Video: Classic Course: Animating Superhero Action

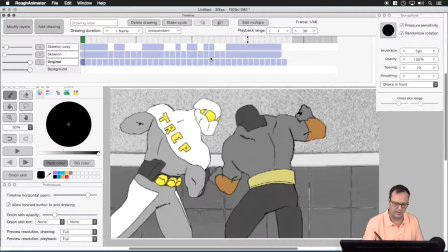So I think it actually helps, and it was just a couple of action lines with the pencil drawing that we added to
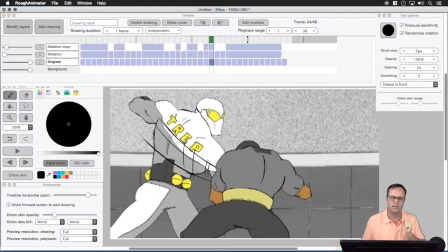a specific point where we knew we were missing something. And I may take this into Photoshop, this one drawing, and add some blur to it or something, but I think it kind of works on its own as is.
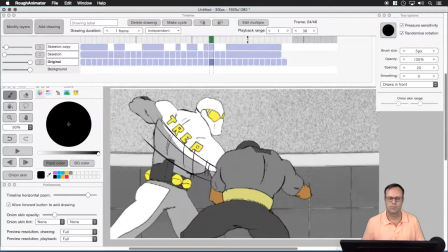And there's a good example of why blurring your images can help, especially within action shots like this punching shot that we're dealing with today.
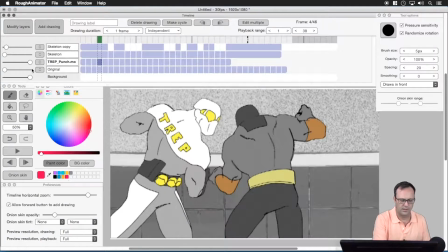Let's look at this layer here where we can see our skeleton again.
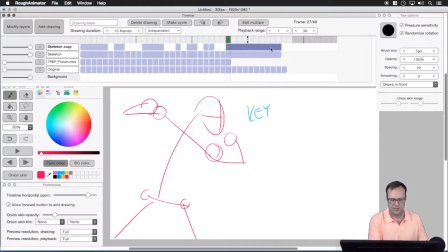You can see here I've got a lot holding here. It says 10 frames holding on this final keyframe. And then up here at the beginning we've got 5 frames. So those are our 2 longest holds of the shot, and you'll notice they're at the beginning and the end.
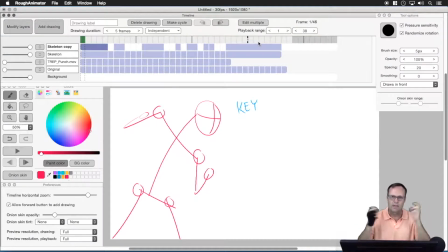So it gives us something to look at before the action happens, almost like a sandwich. You get 2 pieces of bread and then you got everything in the middle. So, I could have held this
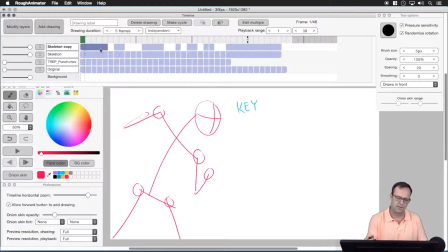front 5 frames even longer, but it's how much time you want to look at it before you get to the action. The next thing I want to talk about here is follow through. So as we get to the second punch here, this second punch, as he comes through,
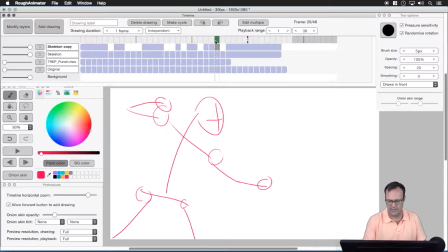right about here, he's made the hit. Maybe right here, he's made contact. And then this drawing here, and this drawing here, and this drawing here is the arm following through the punch. He doesn't just hit a brick wall and his hand stops. He punches and it keeps going through.
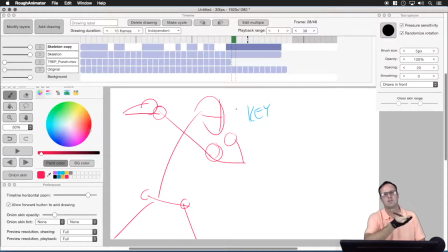So follow through is some action after the main impact point. And it's important to make things look believable, whether it's a punch, a kick, a jump, all types of action. You want to pay attention to your follow through.
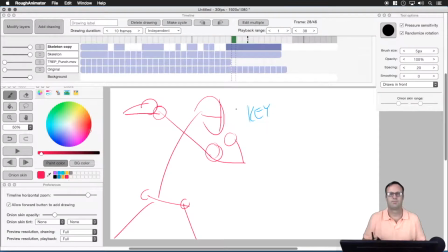So the order that you build your animation up from the ground up is important, especially when you're thinking about your workflow. I like to get all of my keyframes, my in-betweens, my timing, and hesitation,
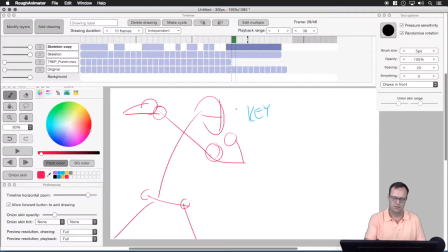follow-through, all of that, I like to figure that out in this skeleton view where I've basically just drawn the bones of my character. And the reason for that is if I'm fleshing out every drawing as I go, it's taking me a lot longer.
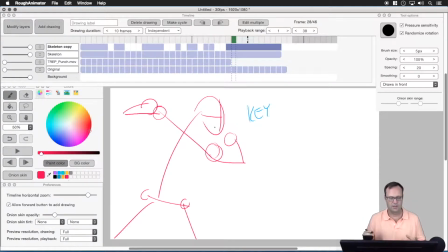So I basically get the timing and everything done in these quick little stick figure drawings, and then I can come back and build up from there. The next portion of this class, I'm going to take you through how I do this from stick figure all the way through to colored final.
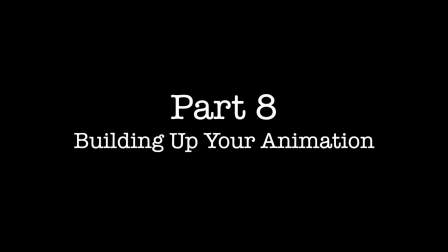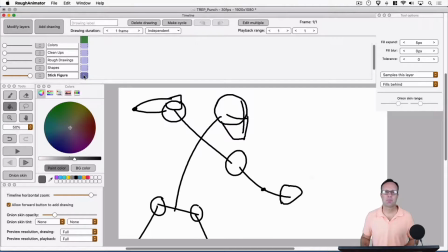Let's talk about building up animation. These are the steps that I use to go from the stick figures, where I figure out my timing, all the way to finished colored animation drawings. So I went ahead and did one drawing starting from the stick figure, and we're going to take it all the way through to final colors.
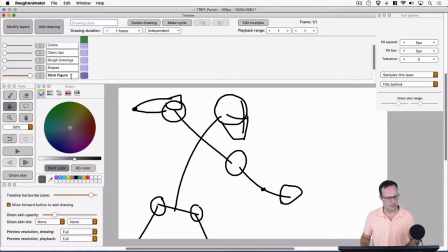So basically I've got a layer and I'm calling it stick figure, and I basically just show myself where the head is, the hands, the hips, the shoulders, and the spine.
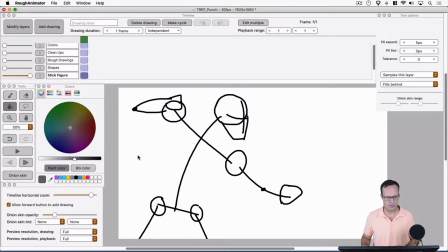And that kind of is all I really need to get my action figured out and my timing in the stick figure phase. So once I've got all my timing and everything looks good with the stick figure animation, I'll go ahead and make a new layer and I'll call it shapes.